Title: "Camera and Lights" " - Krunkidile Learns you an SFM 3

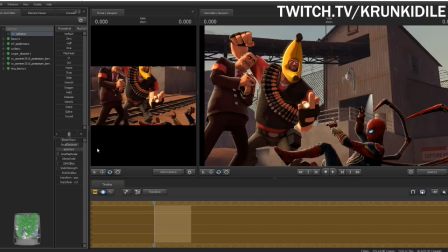really high it
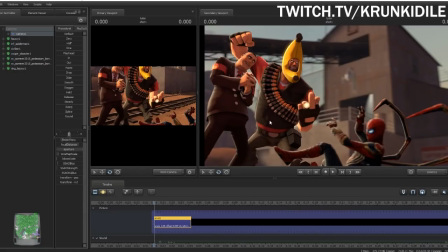blurs out everything except the things that were directly inside of the uh the field see spider-man's blurred out we don't want that now maybe if you are having a character that if you have like oh we're just focusing on this character yeah you could do that some of the
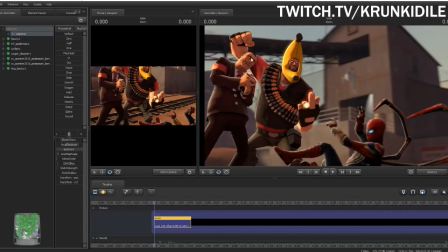tf2 promotional images do that but you can see that like some of the the this guy he's out of focus the heavy's hand isn't in focus a lot of things are out focus if we turn it real low
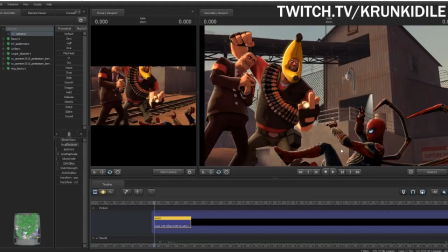then everything is in focus and it becomes hard it's like we don't really we want you to focus on the three characters not
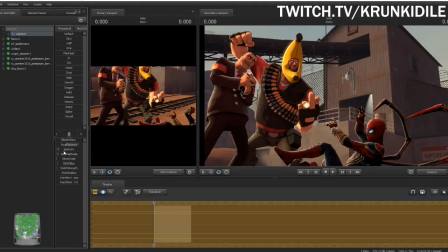the stuff back here so what we're going to do is we're going to just kind of eyeball it turn up a little bit and switch back see how it looks pretty good maybe add a little bit more.
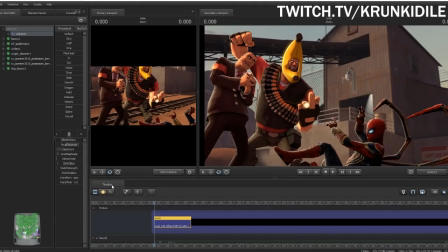That's good. It's starting to blur out Spider-Man though. So let's move it back. That's the bit.
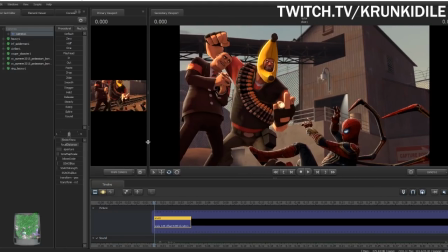What song is playing? There is a tab below the stream that will show you what I'm playing on Spotify right now.
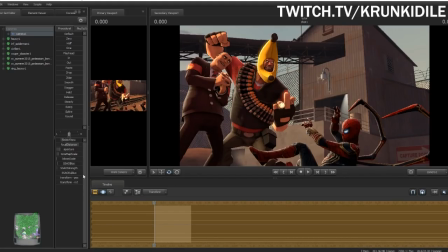Anyway, yeah, this looks pretty good. I think it could use a little bit less, but it's looking, this is a good amount of aperture for this picture.
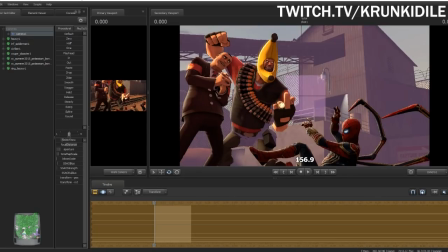maybe if i pull back the focal distance a bit so that spider tiger gets a bit more in it
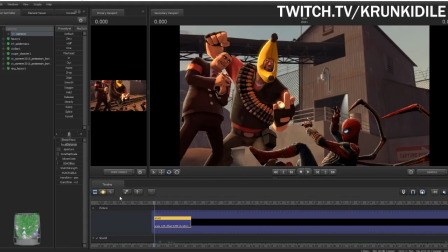there we go good now let's talk about the uh bloom scale the bloom scale or
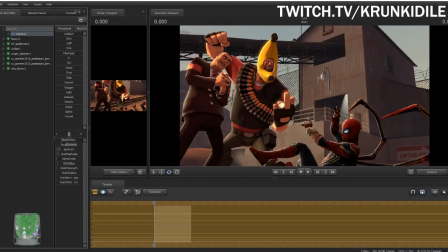no the tone map scale is next tone map scale if a map is too bright you can turn
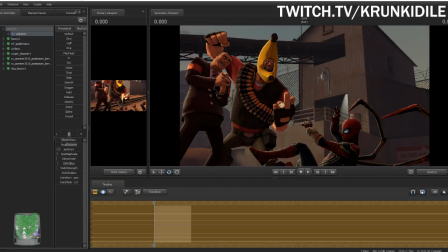down the dark you can turn up the darkness on it if it's too dark you can make it brighter
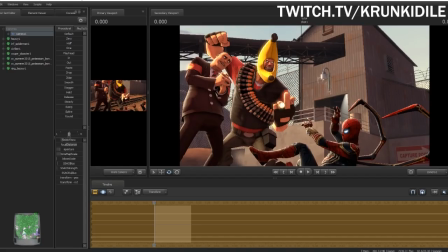now uh me personally because of how i like things i like things to be a bit darker or at least just on the level like about here
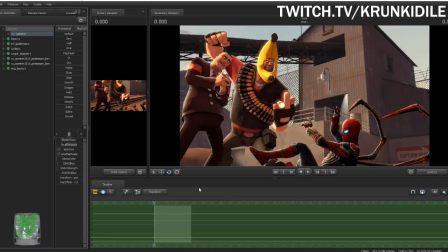is good for me um then bloom scale is how much uh everything blooms like you can see that there is a little bit of radiance off of like the side of heavy's head and i was arm and everything if we turn it down it gets rid of that like you can see all of it disappeared like let me let
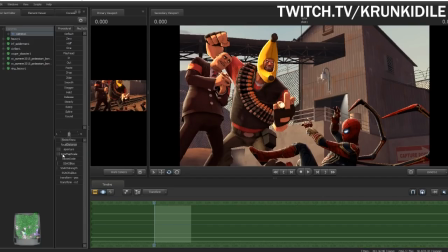me redo it it comes back it goes away we turn it up increases the bloom
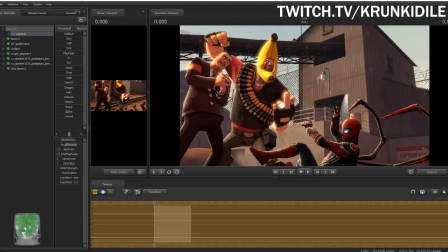in the picture sometimes this can be good sometimes it can give it a cool like uh dreamy look sometimes you can keep going and then
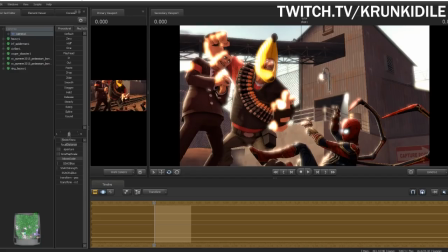oh oh man oh that's that's a bit too much maybe let's roll
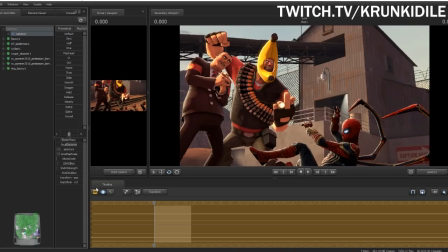that one back a little bit bloom isn't too bad but um i personally like low bloom in my things um now let's go on to sso bias when you uh the ssao can be changed and when you uh change the bias
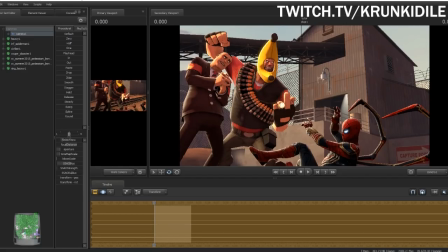the bias is basically saying how much you don't want the ssao to be on turn two down it basically covers everything if we turn it up it goes until it's basically covering almost nothing i kind of want it a little bit in the shades just kind of just
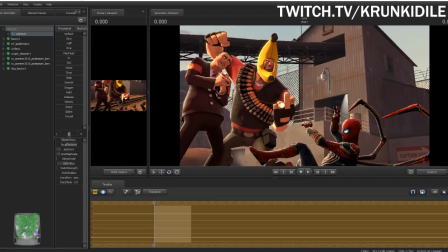not not too much not too little kind of like more around the edges of everything like around here strength is how like intense you want the ssao a lot will make it really hairy none will take all of it away i
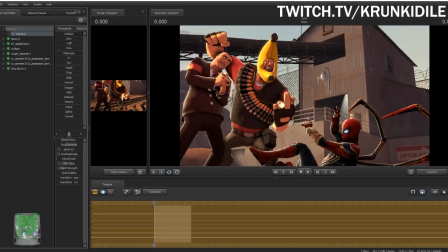kind of want something like here so that you'll see it and it gets a little bit it adds to the shadows but it's not like overpowering and then radius is how far out you want it again if you turn it all the way down it basically gives you nothing if you turn
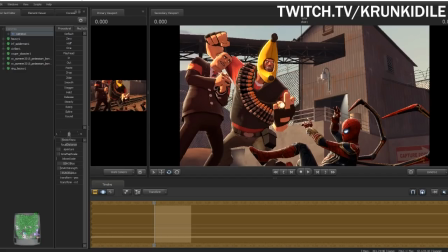it all the way up it covers everything it's how far it reaches out from where it is